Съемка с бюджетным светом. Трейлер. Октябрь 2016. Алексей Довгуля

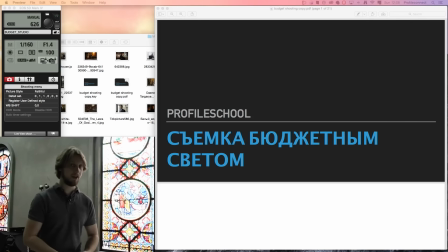52s
Итак, друзья, всем привет, и мы, собственно говоря, начинаем. У нас сегодня на повестке дня съемка бюджетным светом.
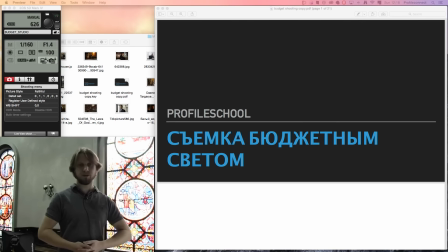60s
Бюджетный свет – это то, что мы купим задешево и будем использовать всегда и везде, и мы с минимальными затратами, собственно говоря, можем себе организовать рабочее пространство. Вот так. Чем мы сегодня займемся и чем этот мастер-класс отличается от предыдущего?
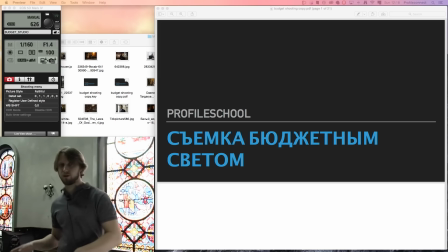79s
Я на этом мастер-классе хочу сделать небольшой уклон больше в сторону какой-то постановки света, как в фильмах.
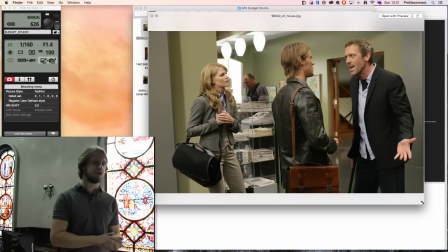86s
Итак, обратите внимание, что на данной картинке у нас присутствуют включенные электрические приборы, то есть это лампочки, да, которые вот свисают сверху. Вот.
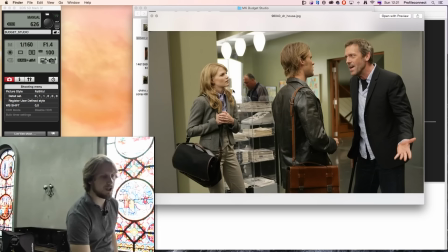97s
У нас есть а-ля естественное освещение, вот видите, там типа вроде бы как бы окно какое-то. Вот. И у нас достаточно неплохо освещены герои. Вот. То есть, что это означает?
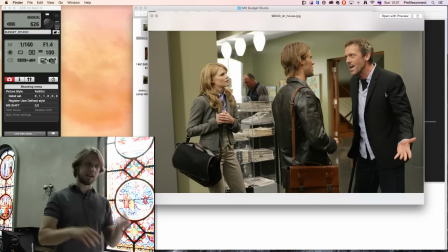112s
Это означает совмещение постоянных источников освещения с постоянными источниками освещения. Так это происходит в видео. Но на фотографии у нас будет, соответственно, совмещение постоянных источников освещения с импульсными. Вот в этом как раз-таки и сложность. Об этом будем с вами и говорить очень много. Вот.
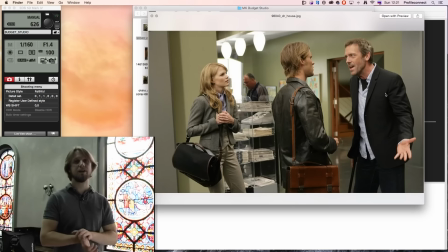132s
Но обратите внимание, что они подыгрывают мощность таким образом, чтобы источники не были пересвечены прям вообще в какую-то блямбу, да, такую вот в плашку абсолютную, вот, с неровными краями, а ровно настолько, чтобы эти источники присутствовали,
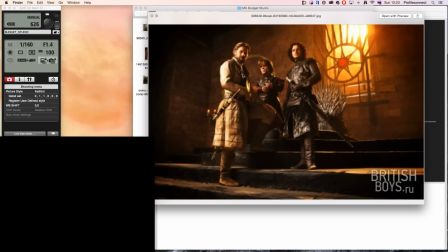151s
чтобы они выглядели как источники, вот, но при этом все сбалансировано. Обратите внимание на источники, что здесь происходит.
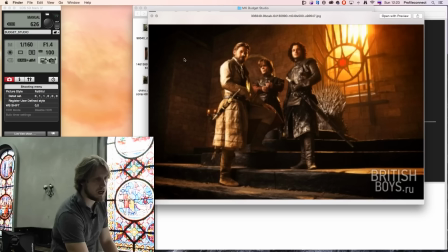159s
Вот у нас источник, да, находится, который слева, да, он освещает частично одного героя, очень хорошо освещает там второго героя и третьего там наполовину. При этом контровичок, который идет из окна, обратите внимание,
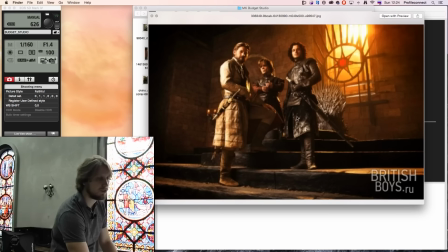176s
он не пересвечивает их ни лица, ничего, то есть он сбалансирован ровно настолько, сколько нужно.
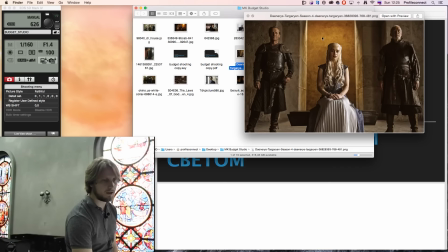182s
Вот, тоже аналогичная история, то есть обратите внимание, как, что у нас идет подсветка на заднем плане и типа а-ля свет из окна.
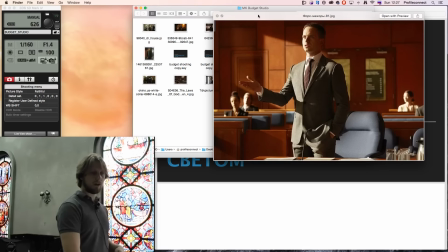191s
Вот, вот здесь возможно натуральный свет, возможно натуральный свет, хотя тут уже зачастую не скажешь, но обратите внимание,
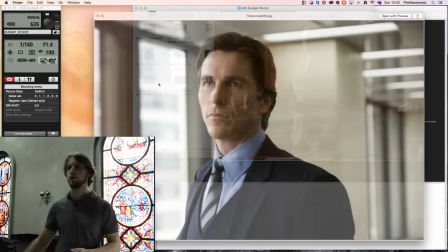202s
везде в фильмах у нас присутствует какой-то дополнительный источник, который позволяет нам
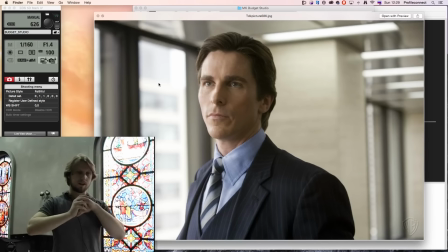209s
оценить, собственно говоря, пространство, заставить пространство работать и смотреть на него не двумерно, а трехмерно.